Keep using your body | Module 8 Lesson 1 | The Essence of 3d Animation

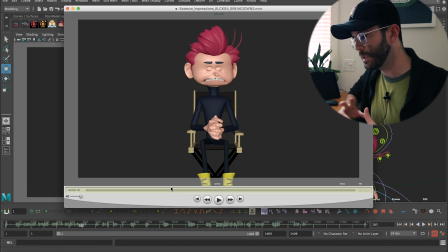8:18 I know that I talk a lot about finding the harmony in between dynamic movements or holding poses.
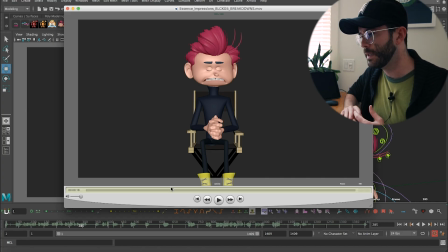8:31 And sometimes I put my mind on it and try to find it, but usually the body is kind of like wise in a way to try to stay calm and save energy when necessary, and be fast when it has to be fast, right? So, for example,
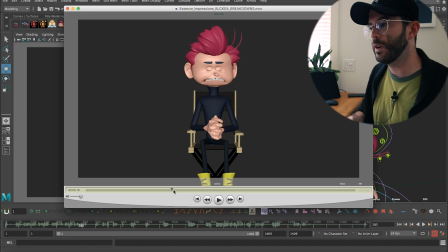8:51 in order to get timing and in order to understand when something should be slow and more detailed or more like subtle,
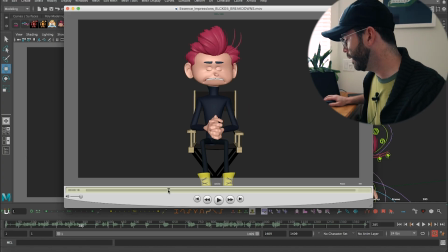8:59 my body is telling me. So that's something, for example, in this part is very clear. We go from very fast movement.
The first thing I do is take Colin inside.
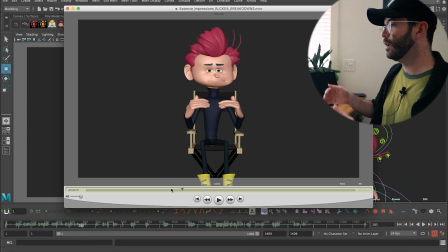9:13 To this one, when he says, Colin inside of me, right?
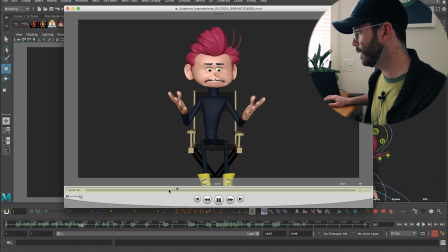9:18 He says, take Colin inside of me. Right?
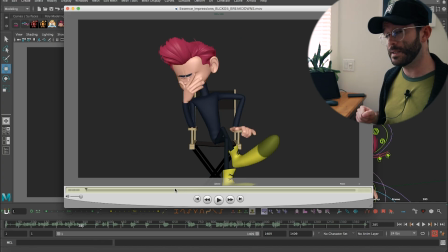9:24 First is very fast because that's what I do. Take Colin inside of me. And that's very naturally, my body's already starting to give me that balance in between when something is fast and when something is slow. But maybe I push it even more, right? Like that's why the take
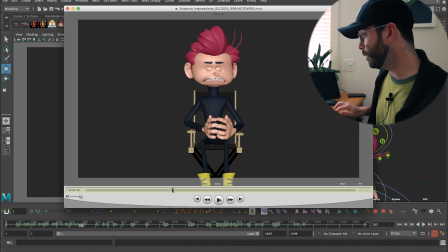9:45 is fast. We even have a smear there.
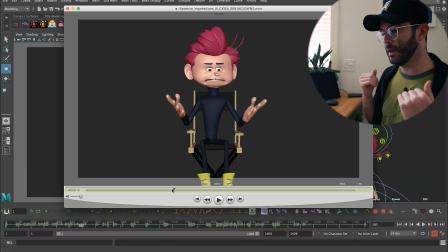9:50 Take Colin inside of me. And that one we do it very slow. So watching your body is not always, or keep watching your body, keep doing it. Not just for breakdance techniques and all that, but also very importantly too, to decide your timing, to see when the timing feels slowly.
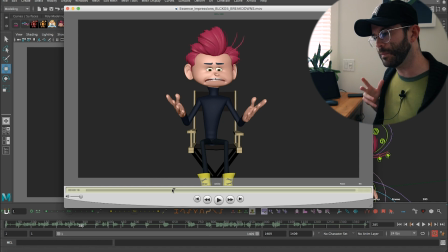10:08 And that's something that you also have to feel in your body. Okay, am I doing this fast? Am I applying like a lot of energy? To this one, I'm feeling that I'm doing like a lot of energy. Take, because he's thinking and the thought is coming very fast.
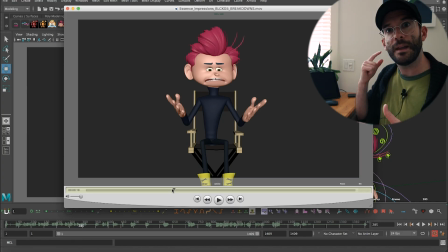10:24 So that's why it's take, the thinking is there, or the idea is there, coming inside of me, right? So he's doing it slowly. So in a very natural way, that harmony of timing and balancing between moving,
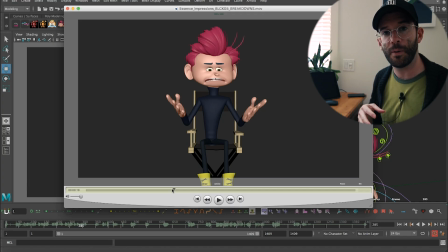10:41 whole, and dynamic poses comes out naturally. So yeah, keep using your body, keep using your own references, or your own body to applying and getting references and ideas. Even in this stage that is starting to be quite advanced.